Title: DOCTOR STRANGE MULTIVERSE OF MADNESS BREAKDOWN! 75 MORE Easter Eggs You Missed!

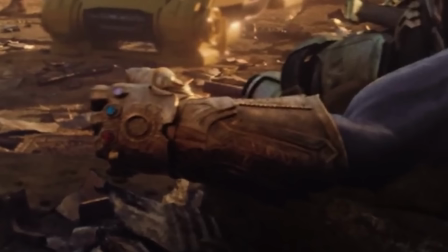(32:57)
Thanos dead with a splintered Uru blade in his chest and an infinity gauntlet with no Mind Stone and no Time Stone.
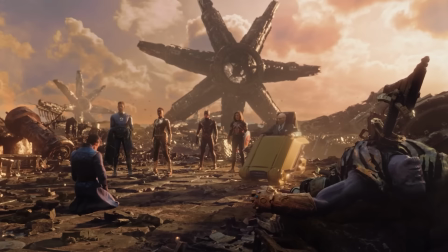(33:04)
No Mind Stone means Vision is alive in 838. And also notice the seven pointed ships are still standing upright.
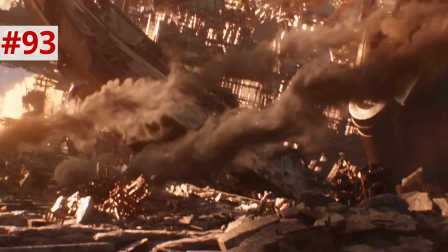(33:10)
So this battle never escalated to Thanos spiking a moon at this planet the way he does in Infinity War.
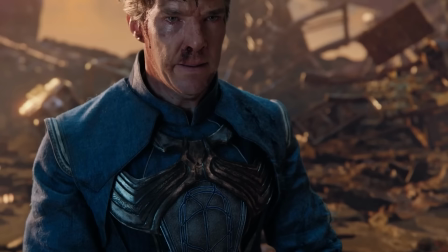(33:15)
They were able to make short work of him much faster. 838 Steven's fingertips are black, as Wanda's and Agatha's were, meaning this guy was dipping in the dark cold.
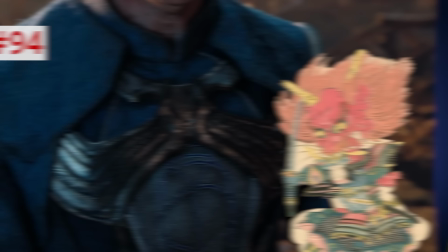(33:23)
But on his chest is an interesting icon that our buddy MT pointed out may be an Oni, a demon from Japanese mythology.
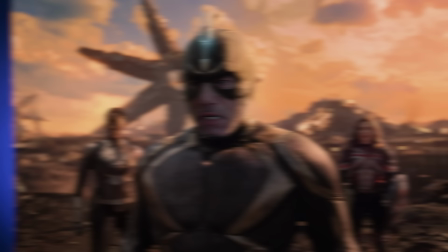(33:29)
So no matter what, this stranger's into some interesting stuff. Black Bolt executes him.
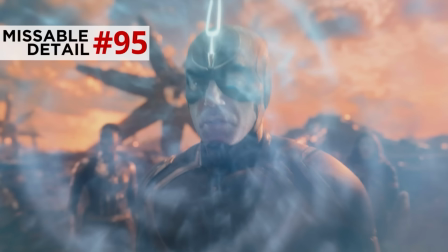(33:39) I'm sorry.
Yeah, they recorded Mount saying I'm sorry several times different ways, successively louder into a shout.
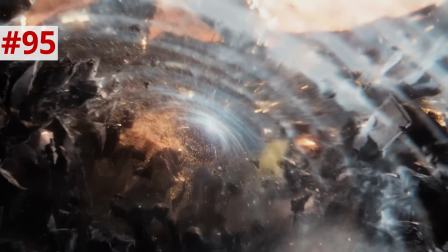(33:45)
So each echo reflects deeper and deeper heartbreak.
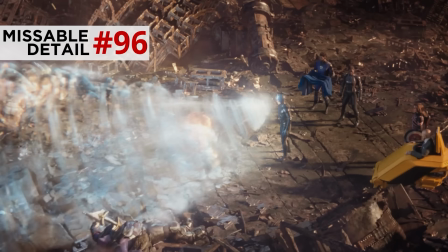(33:47)
Also, in that audio mix, you can hear Strange's final pained scream, a scream that stays with them after the blast is done.
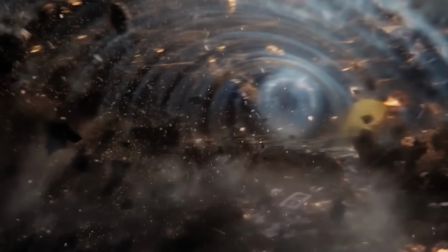(33:54)
Also notice how that sonic blast cross-dissolves back into 616 Strange hearing the story in the present.
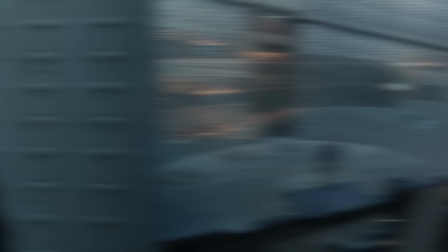(34:00)
Just a very cool way of showing how the curse of that past Steven echoes through the multiverse into this Steven and why they fear him so much.
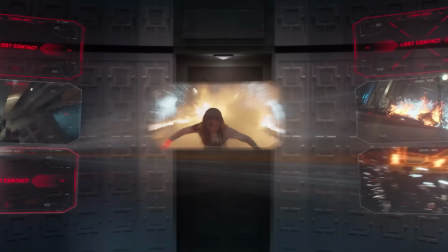(34:07)
Alarms go off, and in the Sentry security feeds, you see Wanda severing many of them at the midsection,
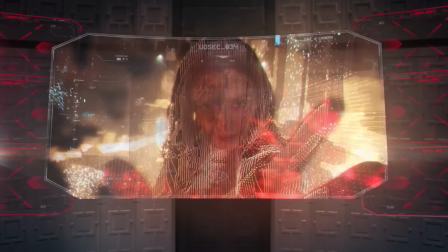(34:12)
and the last one she chokes by its throat and peers into its eyes before just pulling its head off.
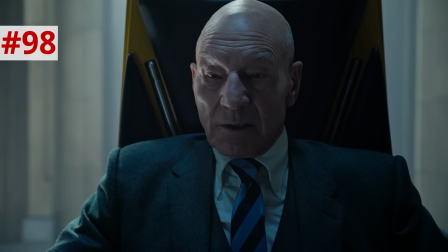(34:17)
Charles says, just because someone stumbles and loses their way doesn't mean they're lost forever.
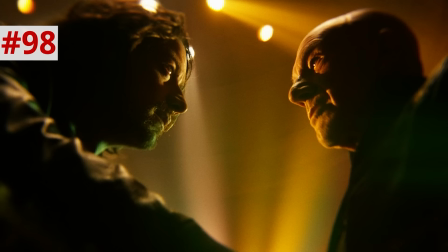(34:23)
Yes, a direct quote from 2014's Days of Future Past.
Just because someone stumbles, loses their way, it doesn't mean they're lost forever.
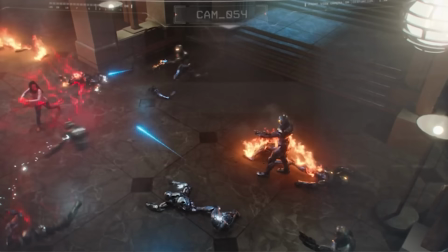(34:32)
Now, Wanda is covered in the oil from the Ultron sentries,
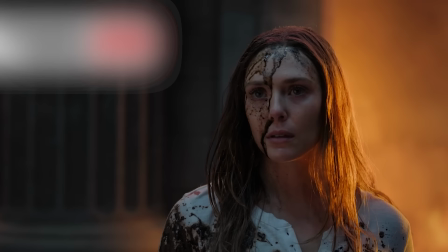(34:36)
reminding us of when she yanked out Ultron's heart in Age of Ultron and oil poured out of it like blood.
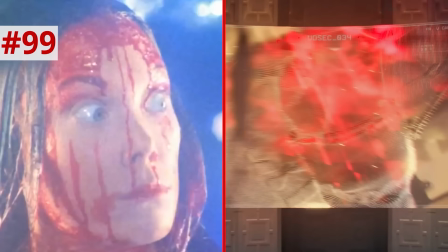(34:41)
It's smeared on her face the same way pig blood is smeared on Sissy Spacek and Carrie, and she unleashes hell just like Carrie does.
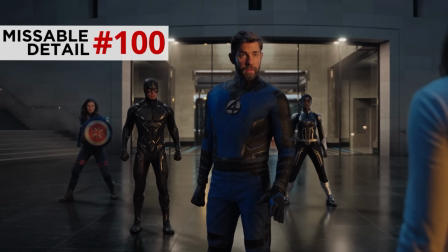(34:48)
Reed tries to talk her down.
I have children of my own. I understand your pain. Is their mother still alive?
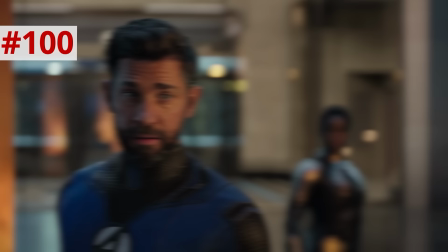(34:54) Yes. Good. There will be someone left to raise them.
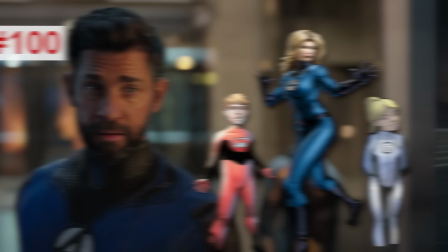(34:58)
Reed was referring to his wife, Sue Storm, the Invisible Woman, and their children, Franklin Richards and Valeria Richards.
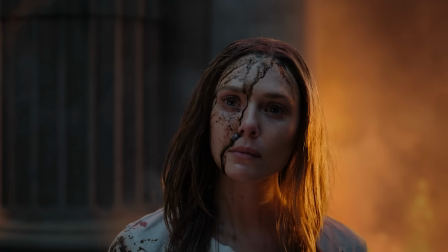(35:04)
Black Bolt inhales, ready to strike, but Wanda is ready for him.
What mouth?
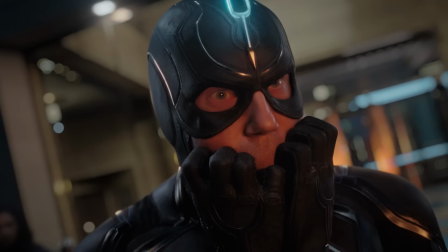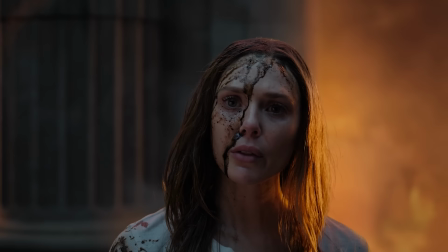(35:14)
I am obsessed with this because it is the most violent close-up we've ever seen in the MCU, so let's go through it.
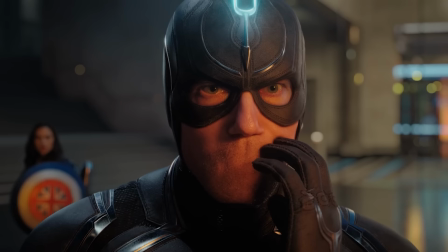(35:20)
First, Wanda erases his mouth like Neo in The Matrix, which is panic-inducing enough.
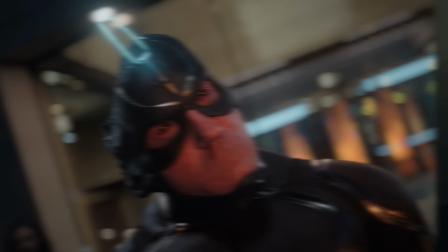(35:24)
Just the thought of that causes Black Bolt to make the worst mistake of his life, screaming,
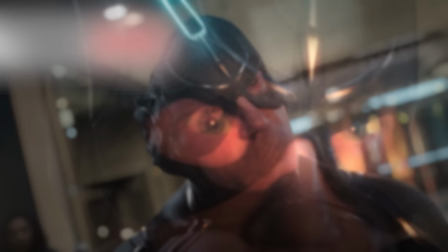(35:29)
making him the one member of the Illuminati other than Mordo, whom Wanda does not kill.
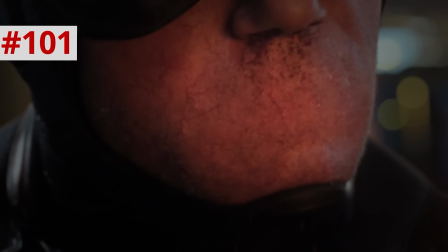(35:34)
He takes his own life. His eyes bulge out, then there's a glow in his jaw from his sonic blast ping-ponging around his mouth,
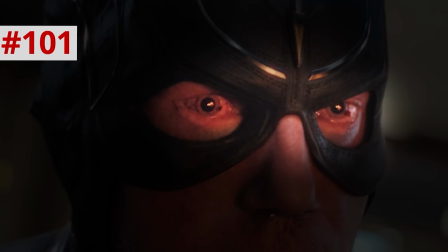(35:41)
then blood spurts out of his nose, his skull pops, and then his eyes bleed after that point.
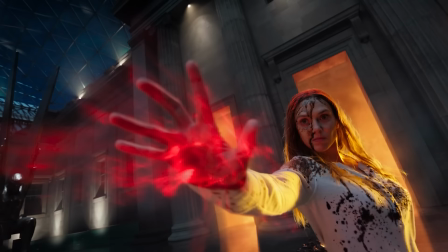(35:48)
His brain's oozing in his mask, and his tuning fork flickers out. Then Wanda shreds Reed into string cheese.
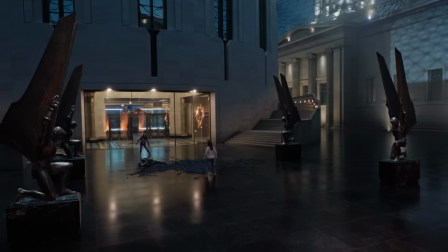(35:54)
Actually, if you look closely on that overhead shot as he screams, each strand of his body, she is twisting it, inducing as much pain as possible.
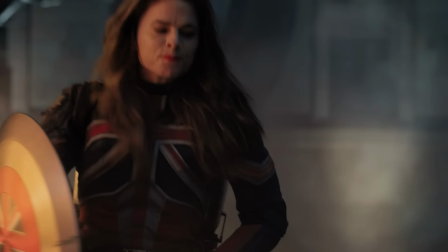(36:03)
Maria and Peggy fight back. Peggy quotes Steve's line.
Haven't you had enough? I could do this all day.
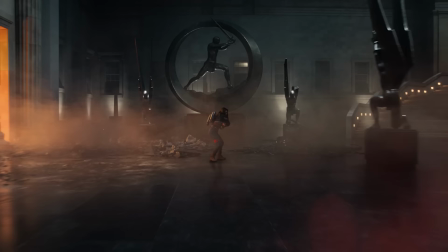(36:09) I could do this all day.
But Wanda redirects Peggy's own shield back at her, severing her at the waist.
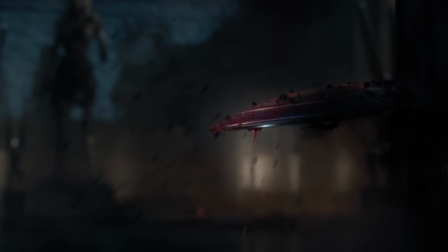(36:14)
When the shield wedges in the foreground, blood drips from it.
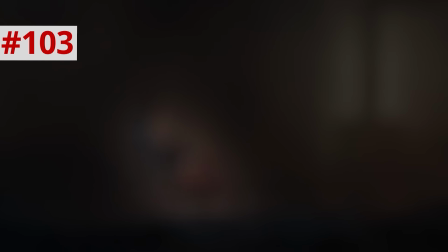(36:17)
And although Peggy is out of focus in the background, go frame by frame and you can see the top half of her body does slide off of her legs.
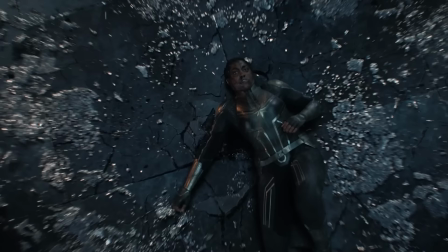(36:24)
While Maria's death is the least visceral, it's still pretty insulting. Wanda collapses that Xena statue so that Xena's face is crushing Maria, delivering a kiss of death.
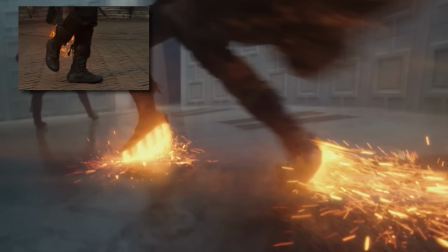(36:33)
Mordo uses his vaulting boots of Baltor against Strange in their duel,
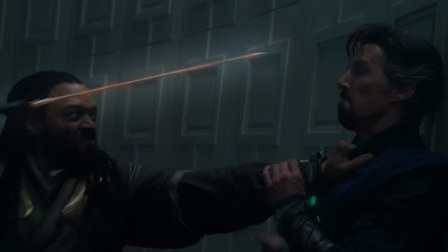(36:36)
but Strange cuffs him with the Sansa Dasanti cuff at the last second to depower the magic blade right before it hits his face.
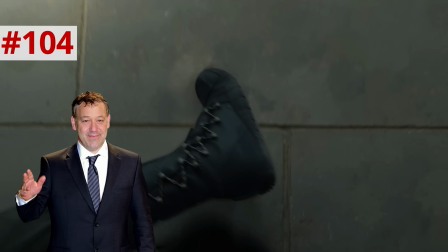(36:42)
Down in the trench, Mordo kicks at his head, and actually in that shot of the boot coming in at Strange's face, Sam Raimi revealed it is actually a fake leg on a broom.
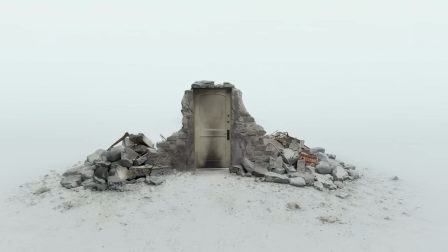(36:49)
Charles enters Wanda's mind, trying to stop her.
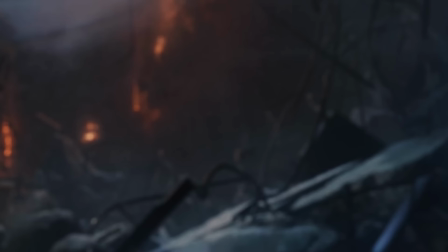(36:52)
It's seen as this awesome white void with just bits of rubble, representing her bombed Sokovian home that we saw in WandaVision.
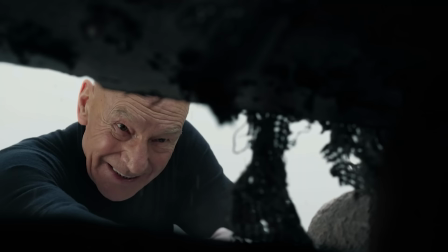(36:58)
On a TV set shows WandaVision episode 1, the way the Dick Van Dyke Show played on the TV when Wanda and Pietro's home got bombed in episode 8.